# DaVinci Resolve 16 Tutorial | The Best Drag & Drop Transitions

What's good, everybody? For those of you guys who are new to my channel, my name is Sydney Baker Green. I'm an international cinematographer and colorist, and today I am super excited to be partnering with my friends over at Art Visuals and to bring you guys these pretty sweet DaVinci Resolve transitions. If you have been around my channel for a long time, you'll know that I currently have a video on there with transitions from Art Visuals, but this is generation 2, or what they call the Pro Series of their Camera Moves Pack, and it's so much easier to use. So I'm so excited to bring you this tutorial on how not only to install them, but also how I would use them as well. So without further ado, let's get right into it.
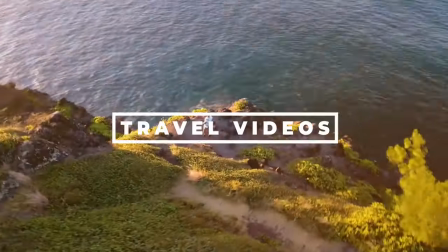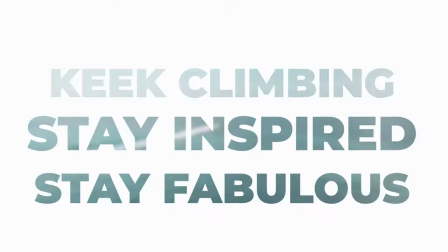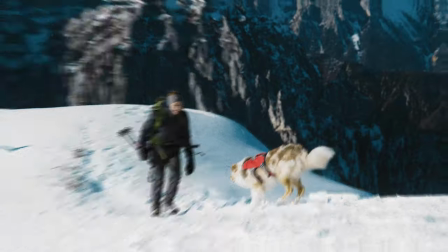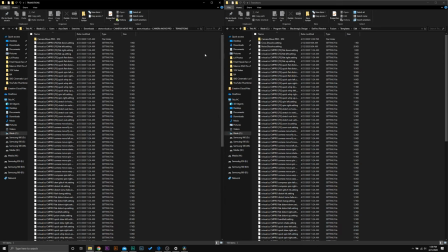1:01 Alright guys, here we are on the computer, and the first thing you're going to want to do with these transitions is going to be to install them. So on the left, I have the file that you will have downloaded or received from the Art Visuals store, and on the right, I have the directory to the DaVinci Resolve transitions.
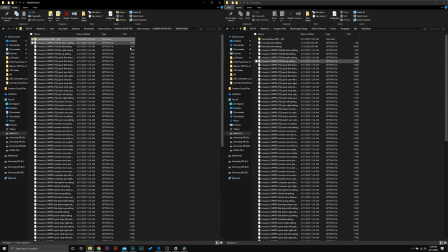1:17 All you're going to do is take all of these files, scroll down to the bottom, highlight them all,
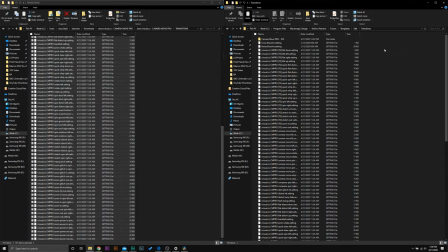1:23 copy them, and then paste them into this directory. Now, for your convenience, I have listed both the directory for Mac and Windows in the descriptions, and it is as simple as that. There is no importing projects into Resolve and then trying to copy and paste files into projects based on frame rates.
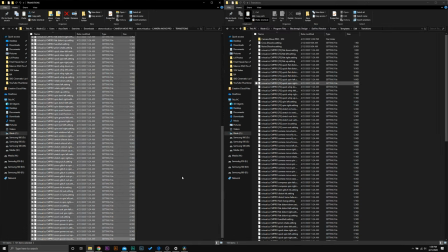1:40 Everything is standardized one time. You do it once and it's done forever. From there, you either restart DaVinci Resolve or open up DaVinci Resolve.
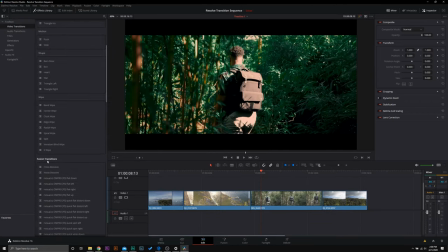1:47 And once you are in Resolve, you open up your effects library. And when you scroll down to Fusion Transitions, you will see them all right there for you to use.
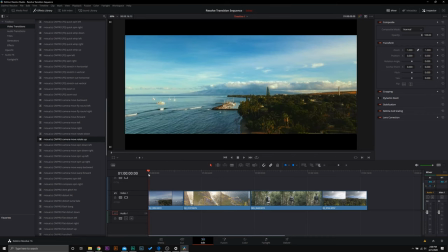1:55 Let's put some of these into action. So you can see here on our timeline, we have this nice clip in Maui, Hawaii on the main part of the island.
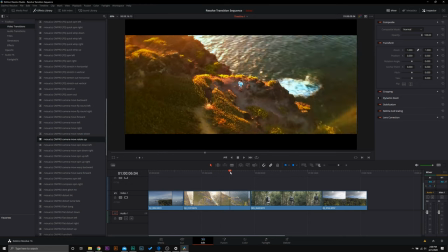2:04 And then we go into the mountainous area of the island. And then we're in the bamboo forest.
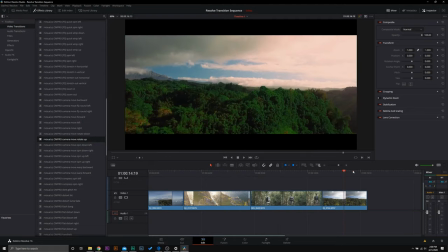2:09 And then we're at the top of the bamboo forest.
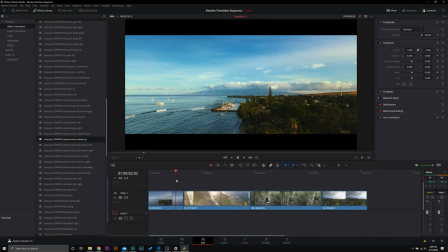2:11 What we can do is use transitions in this case to make that flow smoother and kind of represent where we're actually going, giving the viewer a better idea. So again, we're going from point A to point B, and it seems like this is in the distance. So a zoom transition would be great right here. So we have CM Pro zoom in. I'm simply going to apply that right there.
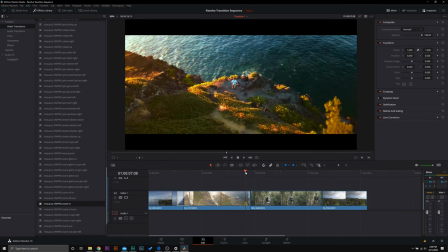2:31 Next, we're going from the top of that mountainous region kind of down to the ground.
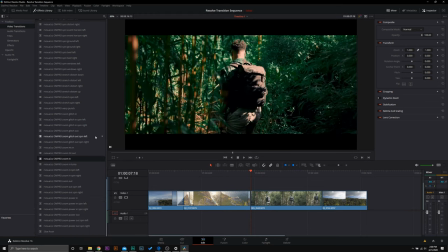2:36 So we can use a kind of flat down transition here, or a wipe down. In this case, I know I want to use the flat down. So I'll just apply that right there.
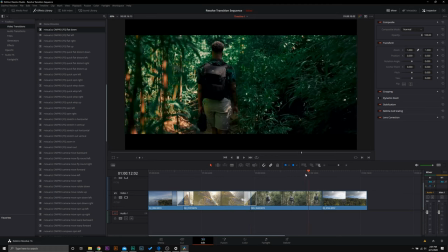2:46 And do you see how quick this is to be able to go through your timeline and add the transitions? There's no more adding an adjustment clip and deleting things and going into Fusion. Everything is just done right in Resolve in the Edit tab. And then from here, we are going higher again. So from the bottom of the bamboo forest, in the bamboo forest, to the top of the bamboo forest. So we can use a whip up transition or a spin right transition.
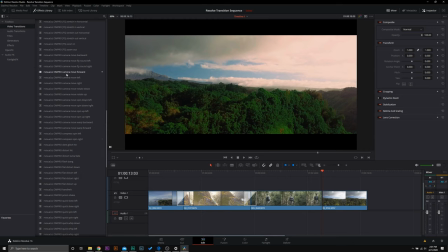3:11 I know that I am going to use, camera moves rotate up.
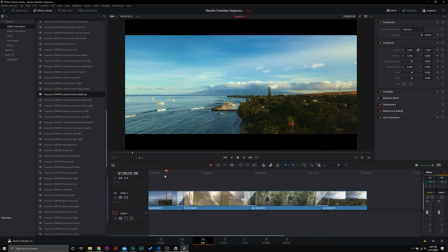3:15 So we're gonna apply that right there. Now, when you go through to play these transitions originally, you'll notice that there is a performance lag. That is okay. These transitions take a lot of processing power. So all you have to do is go into playback, enable render cache, and select smart, and you will see these red bars pop up,
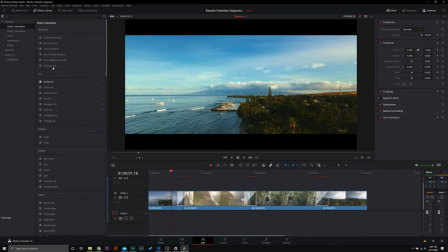3:33 and they will render out your transitions for you the same way that if you were using any of the default transitions in Resolve. This again is a big improvement over the original Camera Moves transition pack, as you actually had to select all the clips and then you would have to go into create new compound clip and then you'd have to render it that way.
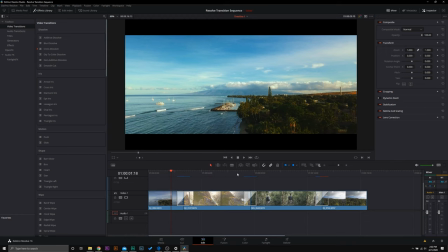3:52 Now, if these little bars do not start for you,
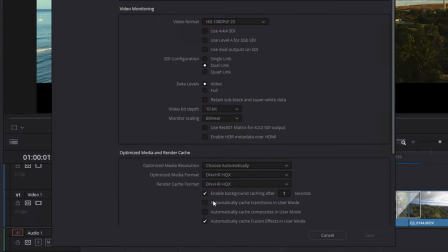3:55 all you have to do is go into your project settings and tick automatically cache transitions in user mode, and then you can select 1 second.